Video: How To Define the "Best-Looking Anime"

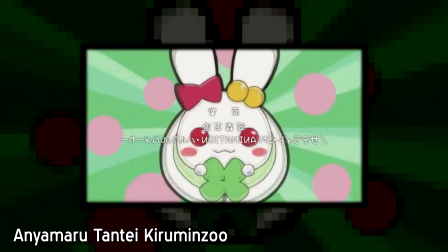What I love about animation as a medium, and what makes it my medium of choice when it comes to watching and analyzing stuff,
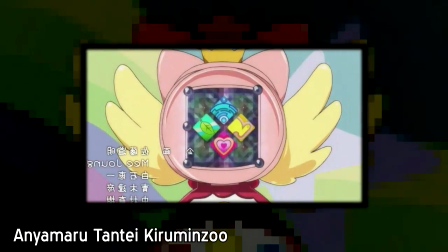is that there are so many different elements which go into creating it. Having so many different components means that there are that many more ways in which animation can be done right,
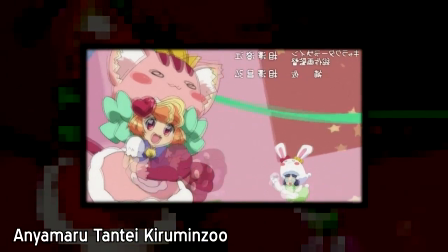but it also means that there are that many more ways in which it can be done wrong. Anime reviewers tend to look at all of the different elements which make up an animation,
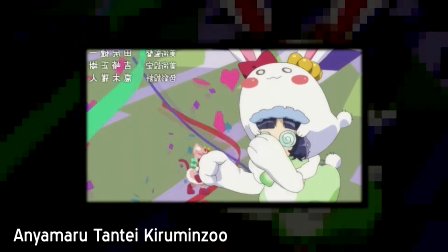and then attempt to qualify how well each of those elements was handled.
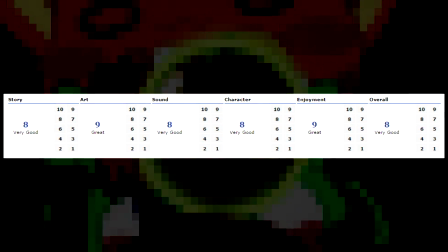They tend to follow a system which looks something like this: story, art, sound, character, enjoyment, and overall.
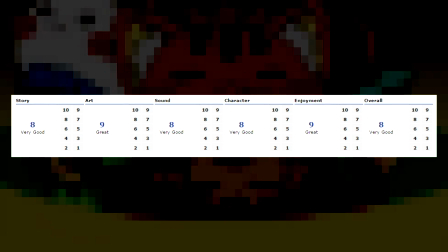Personally, I find these kinds of broad categories to be wildly unhelpful. Aren't the characters a part of the story?
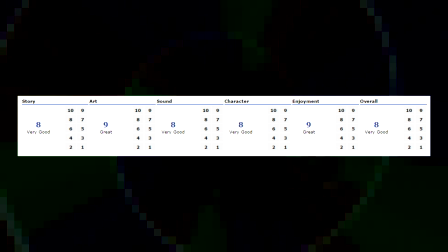Isn't enjoyment derived from how well all of these elements were combined, making it pretty similar to overall?
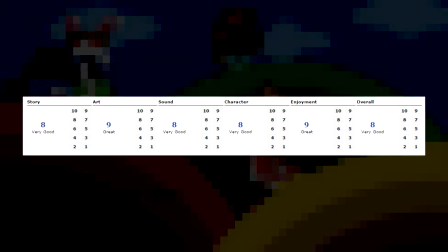What does it mean to have a good story, or good art, or sound?
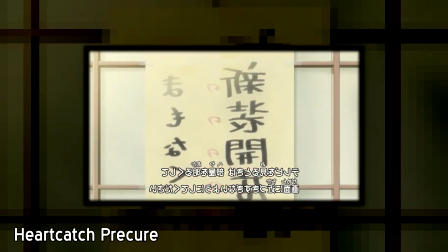In the interest of creating a more helpful metric to go about judging these things,
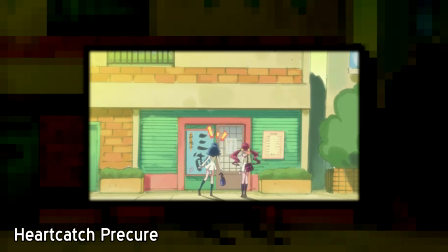I think it's important for us to look at animation in a bit more depth, and to really think about all of the different elements which comprise it.
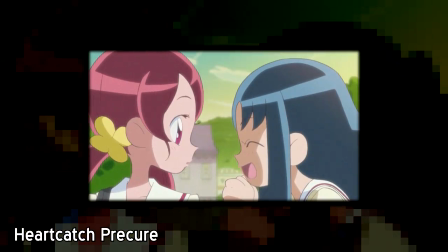In this video, I'll be tackling the art category, though I think it'll be much more helpful if we refer to it as visuals.
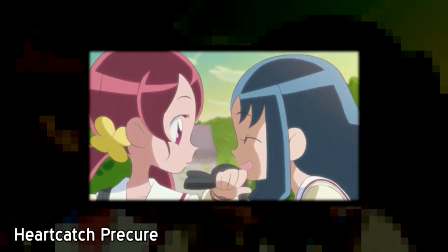After all, any part of a show can be called art, but I think visuals makes it pretty clear that I'm talking about what the viewer is literally seeing on screen.
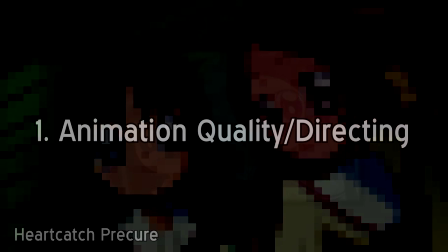I'll be breaking the visual elements down into 6 categories: animation quality / directing,
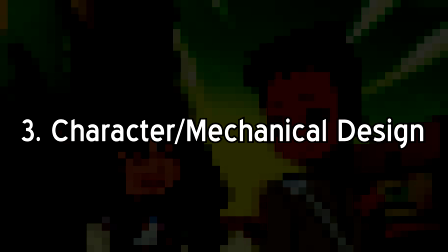background / setting design, character / mechanical design,
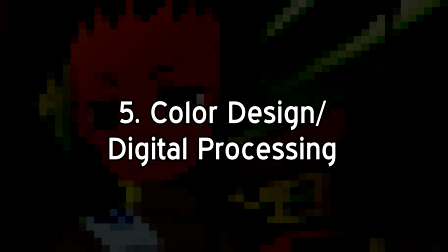shot composition / flow, color design / digital processing, and consistency, and then describing how each can be done well or done poorly.
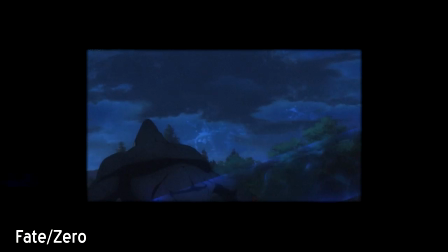Number 1, animation quality / directing. Animation quality is probably the easiest thing for the average anime critic to notice about a show's visual design. After all, it's not hard to tell if the images on screen are moving with a little bit more fluidity and detail than what you're used to seeing in TV anime, which, if you've watched a lot of it,
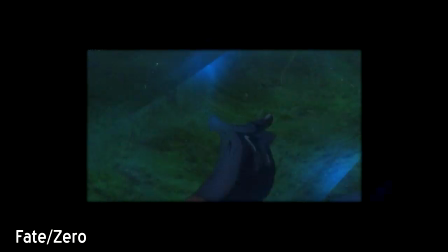is little to none at all. Most anime is pretty cheaply made and stationary, so when suddenly everything on screen is moving, it tends to stand out a lot.
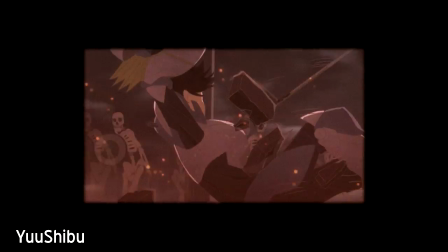However, while a high level of movement can be impressive in itself,
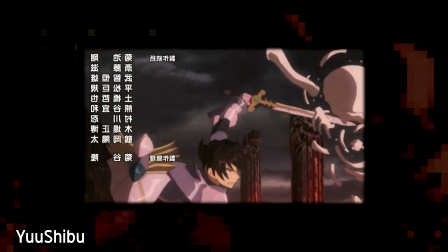I think that animation directing plays a much bigger role in creating memorable moments, and in making sure that the animation makes sense and flows well.
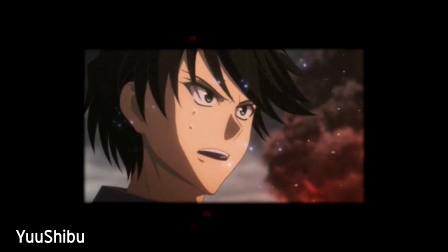Examples of great animation directing are all over the place.
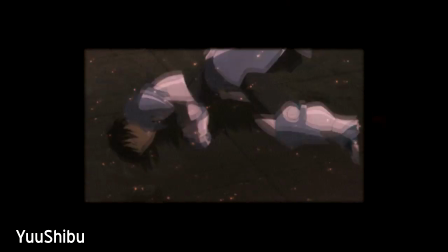Go watch a Sakuga Mad or any fight scene animated by Studio Bones, and you'll witness some incredibly well choreographed, timed, and animated sequences.
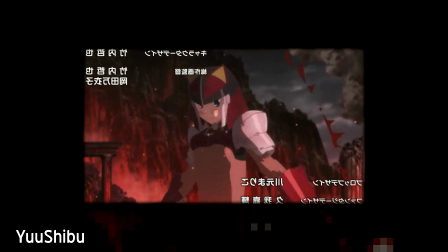However, I think it's possible to have animation with high quality movement that ends up being unmemorable thanks to lackluster directing.
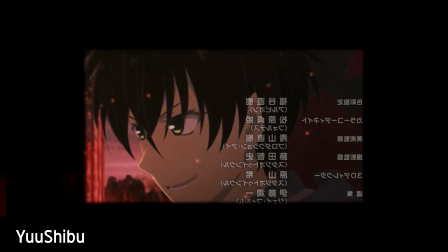Not everyone might necessarily agree with my picks, as I've seen others praising these works for their animation,
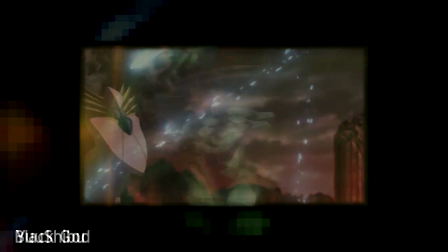but personally I don't feel that these shows stack up in comparison to other similar works.
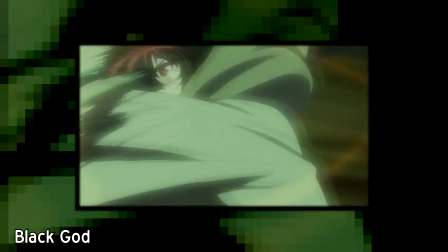Black God, or Kurokami, has been known pretty much exclusively for the highly fluid animation of its fight scenes.
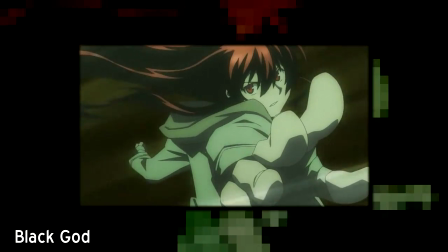However, I've always found the fights to be really confusing and unmemorable due to their awkward use of space and low impact attacks.
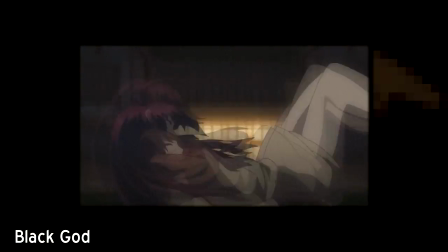Every fight looks like it's happening on a two-dimensional plane, even when that obviously isn't meant to be the case, and the individual attacks have no real sense of punch.
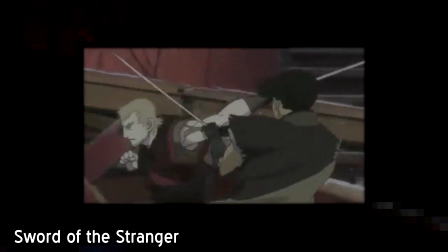Compare this against the famous sword duel from the final scene of Studio Bones' Sword of the Stranger.
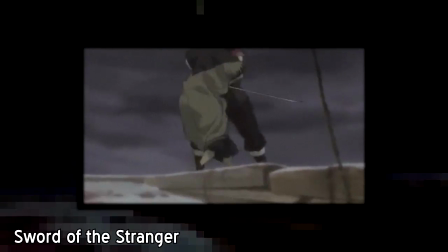Every single swing of the blade feels dangerous, unique, and memorable, as the characters navigate a huge and easily understood space.
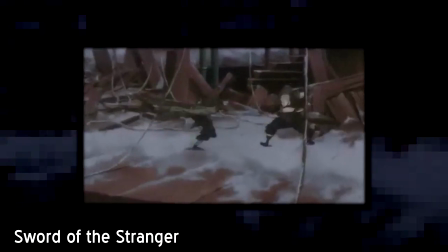I'm not saying that Kurokami sucks for not matching up to one of the best action scenes ever animated,
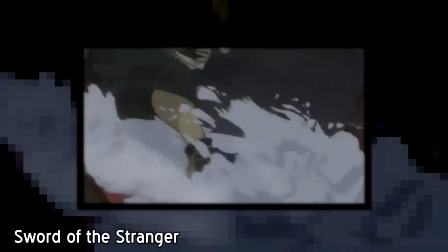but it definitely lends some perspective to how things can be done much better than what Kurokami provides.
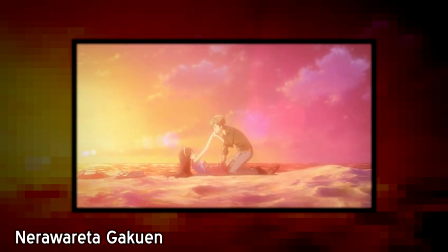For an even more extreme example, a film which bothered me to no end with its animation was Nerawareta Gakuen.
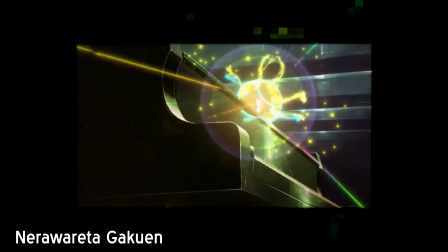The best way I can explain it is that the film is over-animated, to an extent where none of the movement feels natural.
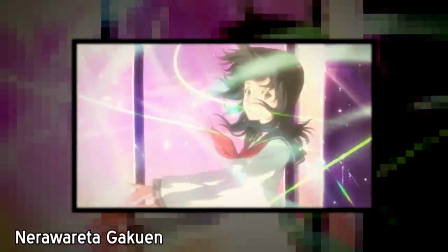Instead of looking cool, it's mostly just awkward, and the entire film is like this constantly.
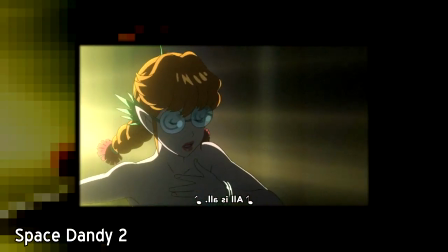Compare that against one of my favorite animation cuts in Space Dandy, which happens to be from the same animator who did that scene from Stranger.
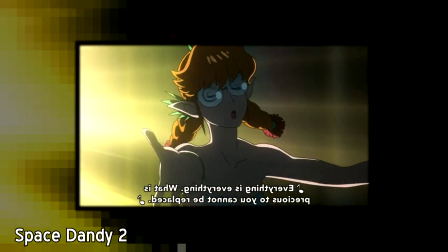This scene comes in the middle of an otherwise mostly normal looking episode,
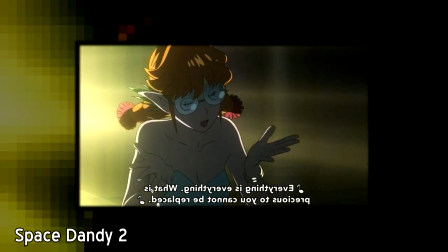and stands out because the livelihood of the animation fits with the theme of the song and the scene surrounding it.
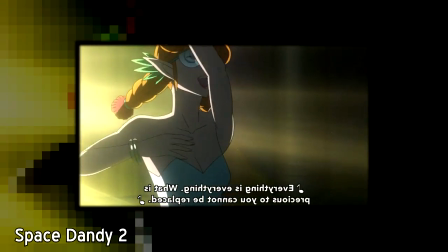These cuts are super memorable even though the characters move almost too much, because it feels natural in the scene for them to move that way.